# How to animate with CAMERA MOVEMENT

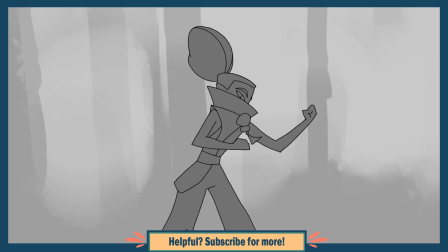You can make an animation look really impressive and high quality by adding camera movement, and the great thing is that you don't need an expensive program to do it.
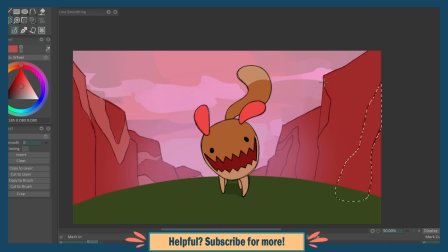There are quite a few methods you can use, one of which is animating your background by hand. This is a great way to create an infinitely looping animation.
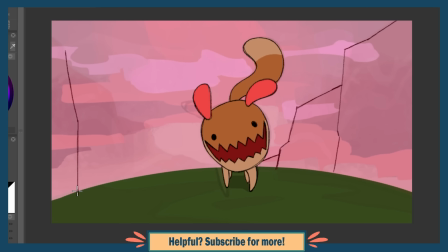Draw in the background element you want to be moving, ideally containing distinguishable sections that are the same type of object. Now the goal is to make each of these chunks morph into the one directly next to it. In your second frame, draw what the in-between state of this morphing would look like. Be creative with how you make details and shapes appear, disappear, or change,
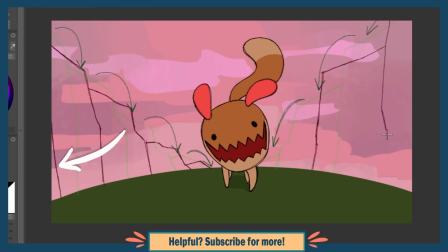and also don't forget to include a new chunk starting to appear at the beginning of the chain, as well as leaving view at the end.
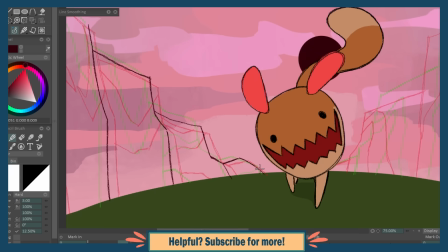As you then fill in the gaps with more frames to make the movement smoother,
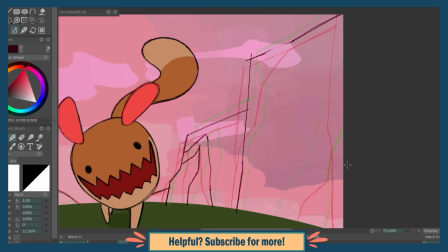keep in mind the directions these objects should be traveling in, and be careful to not have it move backwards at any point.
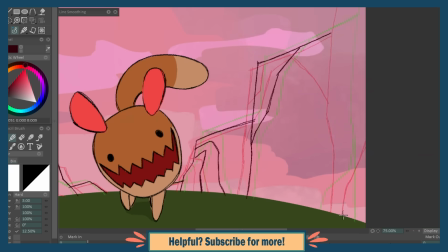I have my next frame shown in red, so I always know to make my object move towards the red.
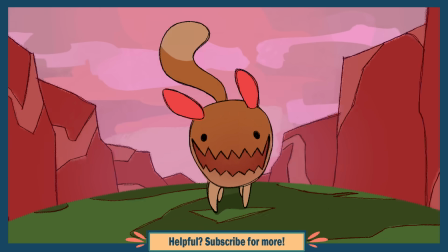This isn't an ideal option if you're wanting to have a very detailed background,
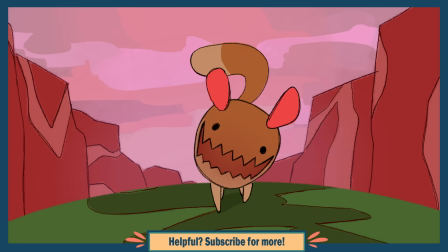but it is great if you want this hand-drawn style, and you don't need a very fancy program to pull it off.
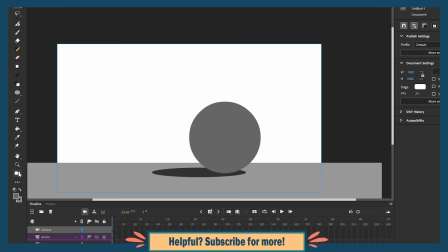The next option is more common, and that is zooming or panning around your scene with either a camera tool,
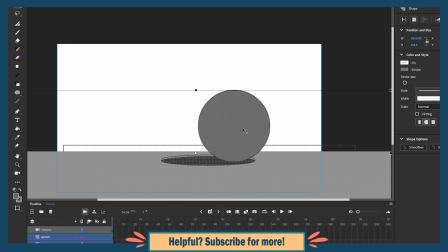or sliding and scaling the objects themselves with keyframes.
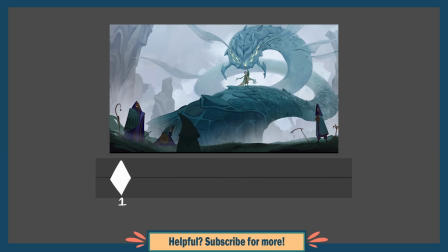Whichever option, the basic idea of it is that you make a keyframe on a timeline with the scene position to where you want the camera motion to begin. Then move further down the timeline and make a new keyframe, changing the position to where you want the camera motion to end.
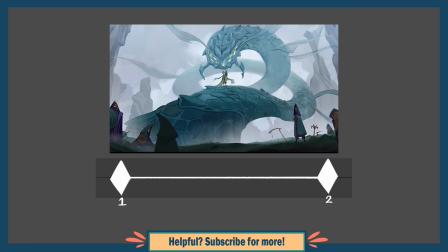Then the program fills in the gaps and makes it move smoothly from the first keyframe to the next.
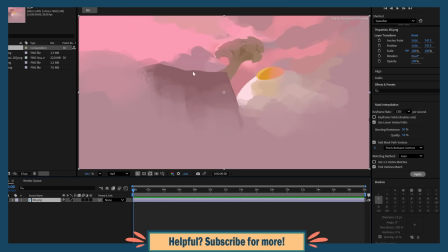Not every animation program will have this as a feature, so if that's the case for yours, you may need to bring your animation into another program after the drawing part is done.
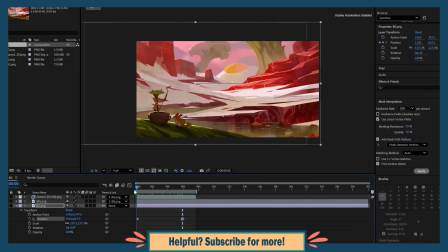After Effects is the most standard, professional option for piecing together and doing camera work for your animations,
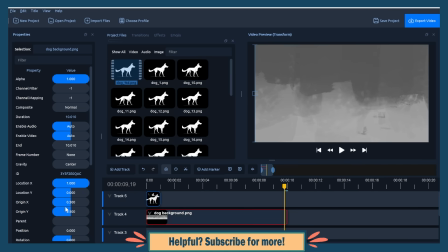but most video editors, including some free ones, should also have what you need. I used one called OpenShot here as an example.
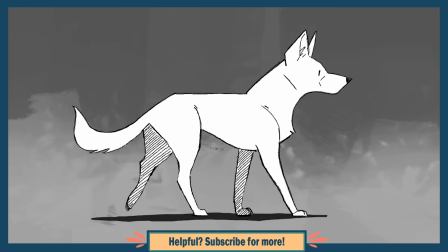It's pretty limited, but still allows you to move an image around with keyframes. After getting the basic motion in,
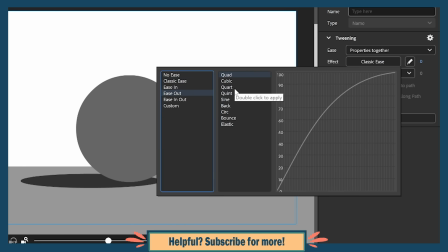the next step is making your camera movement feel realistic with details like slowing to a stop at the end of a pan. You should think of your camera as like a real camera.
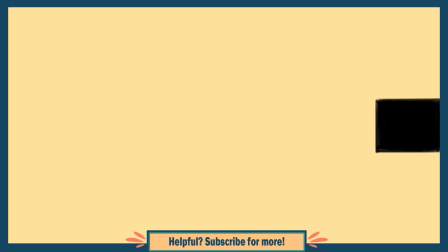It can't just start moving fast without picking up speed first, and can't stop suddenly without slowing down.
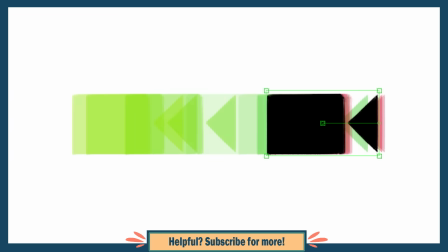It's the same slow in, slow out principle that you should be applying to the visible stuff in your animation as well.
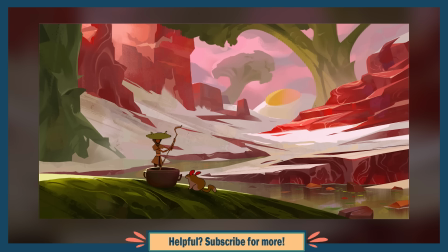Taking this method further, instead of having everything on the same layer,
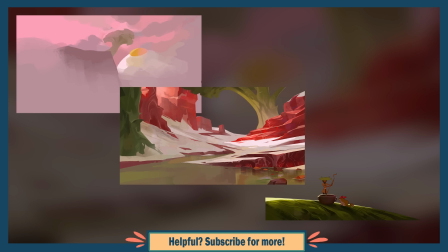you can make your scene feel more real and less like a flat image by separating the elements based on distance.
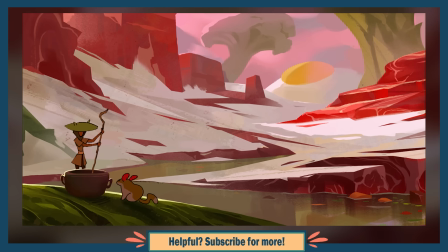Now you can parallax, creating the effect where further things appear to move slower than closer things.
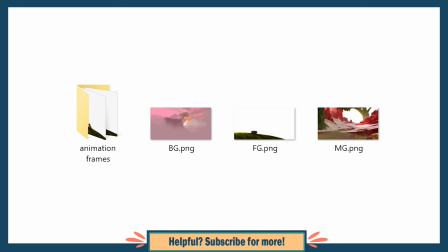If you're doing your camera movement in a second program, you'll of course need to have all of these elements exported as PNGs, including the animation itself.
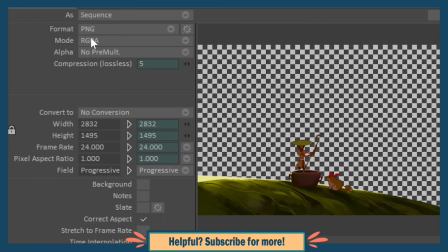See if you have the option to export your animation as a PNG sequence, which will, like it sounds, give you each of your frames as individual ordered images.
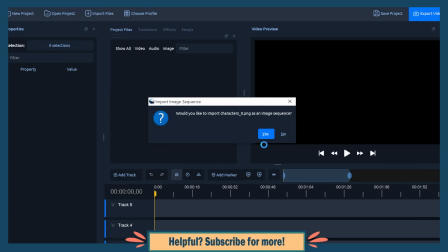Then you can look for an option to import the images as a sequence into your editing program,
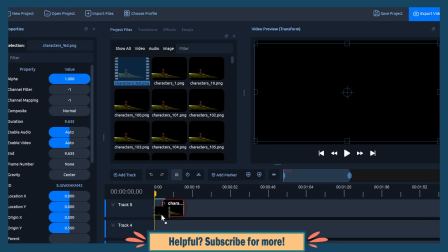and this should give you your animation as a sort of transparent video that you can drag into your scene.
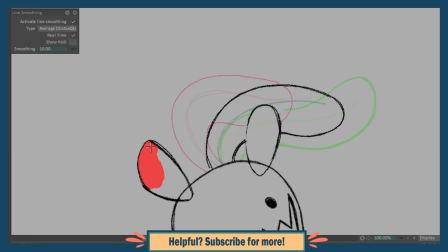For anyone working on a mobile device, things such as exporting and importing your frames like this probably won't be an option,
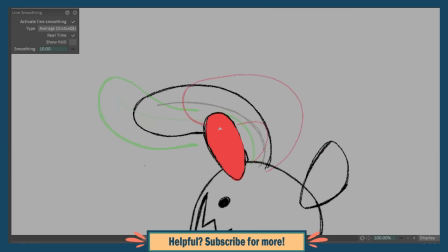in which case you kind of just need to be creative and do your best with what you have.
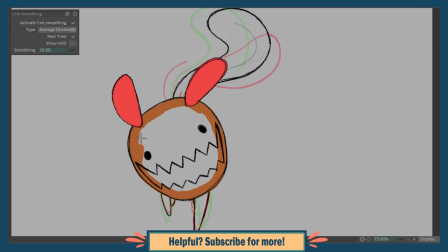The most complex, fancy thing you can try is making your camera move around in 3D space.
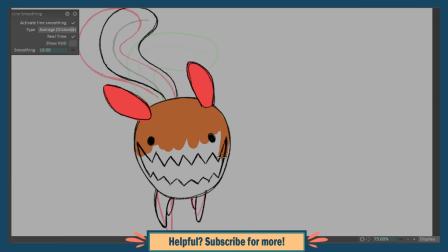Blender is primarily designed for 3D animation, but is actually a pretty incredible program for 2D as well, especially considering it's free.
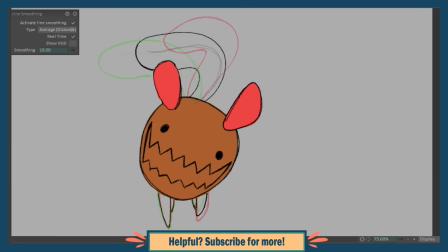There's more than one way to create a scene for 2D animation, so I'll just sum up the most simple,
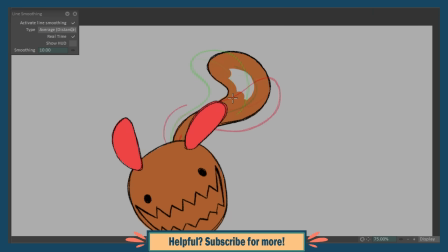beginner-friendly method here, and then I'll have some 2D Blender tutorials that I like linked below for anyone interested.
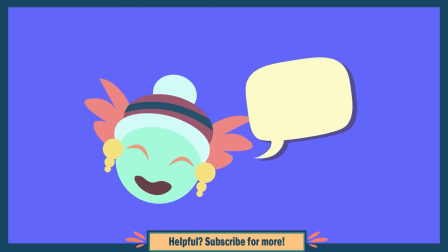I want to create a new environment for this walking creature, and I've started by creating some assets that can be pieced together,
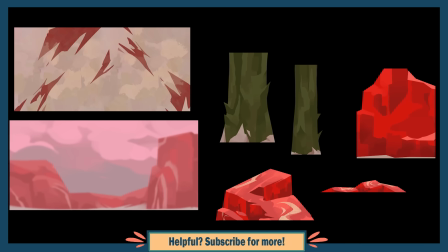like a ground surface, sky background, and various objects to place around my environment.
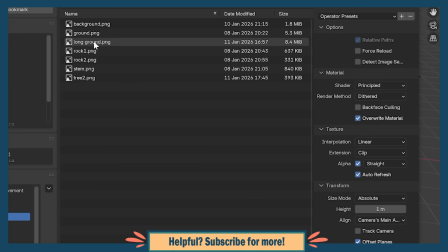Now in Blender, I go to Add, Image, Mesh Plane, and then import my assets with the shader option set to shaderless.
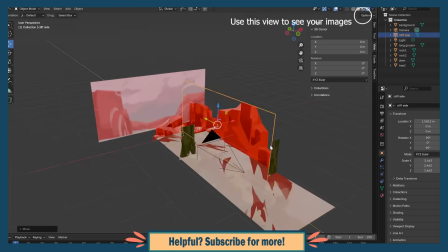Now I move, scale, and rotate everything around to build my environment, and as I do,
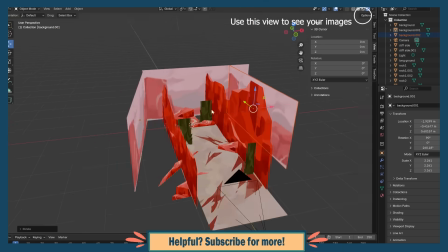I frequently check how it looks through the view of the camera. Animating the camera is done with keyframes,
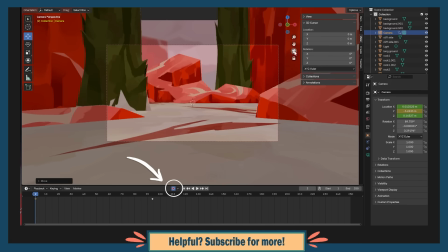the same basic idea as any other program. If you have this button clicked on, anything you move will automatically make a keyframe.
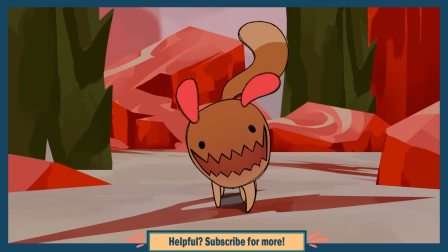Now I have a finished moving background.
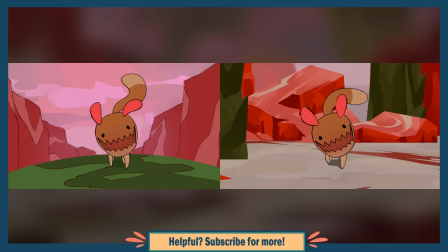These two animations are cool to compare because even though the idea of them is the same, the different ways they were made resulted in completely different styles.
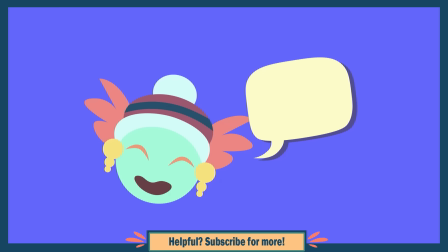Keep in mind that if you're using this Blender method and you want your camera to rotate around the scene,
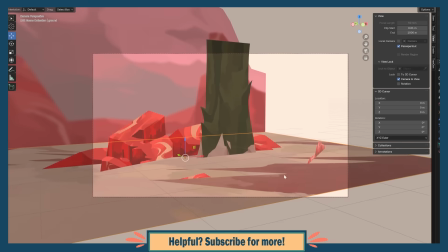the flat flatness of your objects becomes much more obvious and doesn't look great. For more freedom with your camera angles, you'll need to do something fancier.
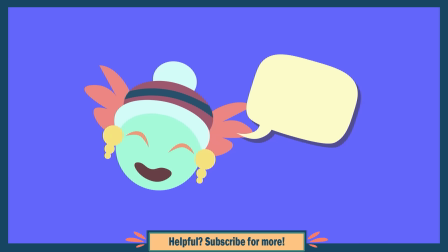So now I've talked a lot about different methods for getting your camera to move,
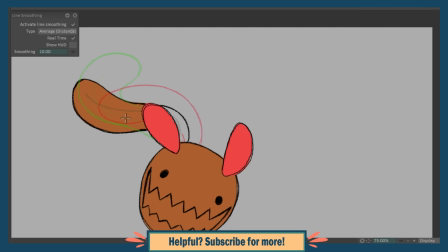but not as much any ideas for how to use it to effectively improve the look and feel of your animations.
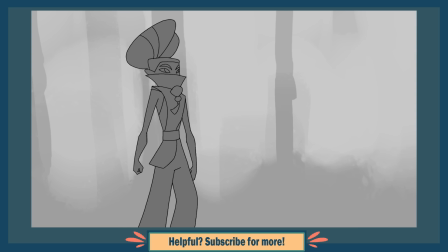When you have an action taking place that you want to feel more punchy or lively, one thing to try is following the movement with the camera.
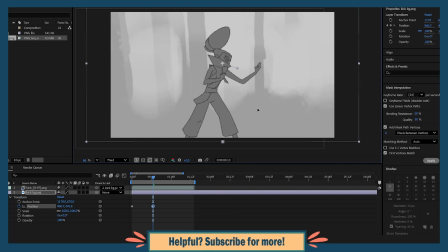In this case, I've made the camera pan to the right as the character steps in that direction, then it follows the kick upward before going back as they go back.
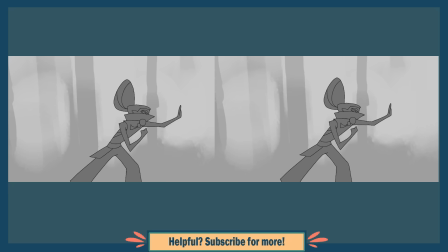Compared to the version without camera movement, the kick feels much more dramatic of an action.
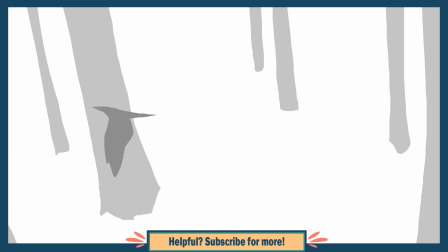A shake effect is useful for either when something moves past quickly near the camera, or if you want to make something like a punch or explosion feel more impactful.
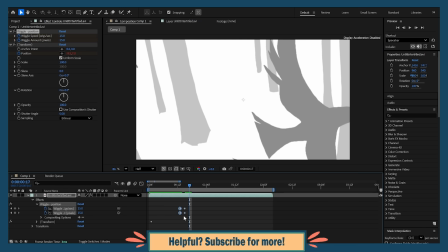This is something you can add as an already existing effect in your program, or create the effect manually with a few closely spaced keyframes.
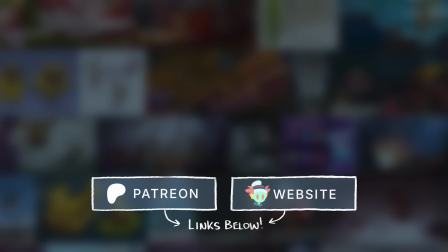Here are some videos that might help you with creating environments for your animations. Thanks for watching!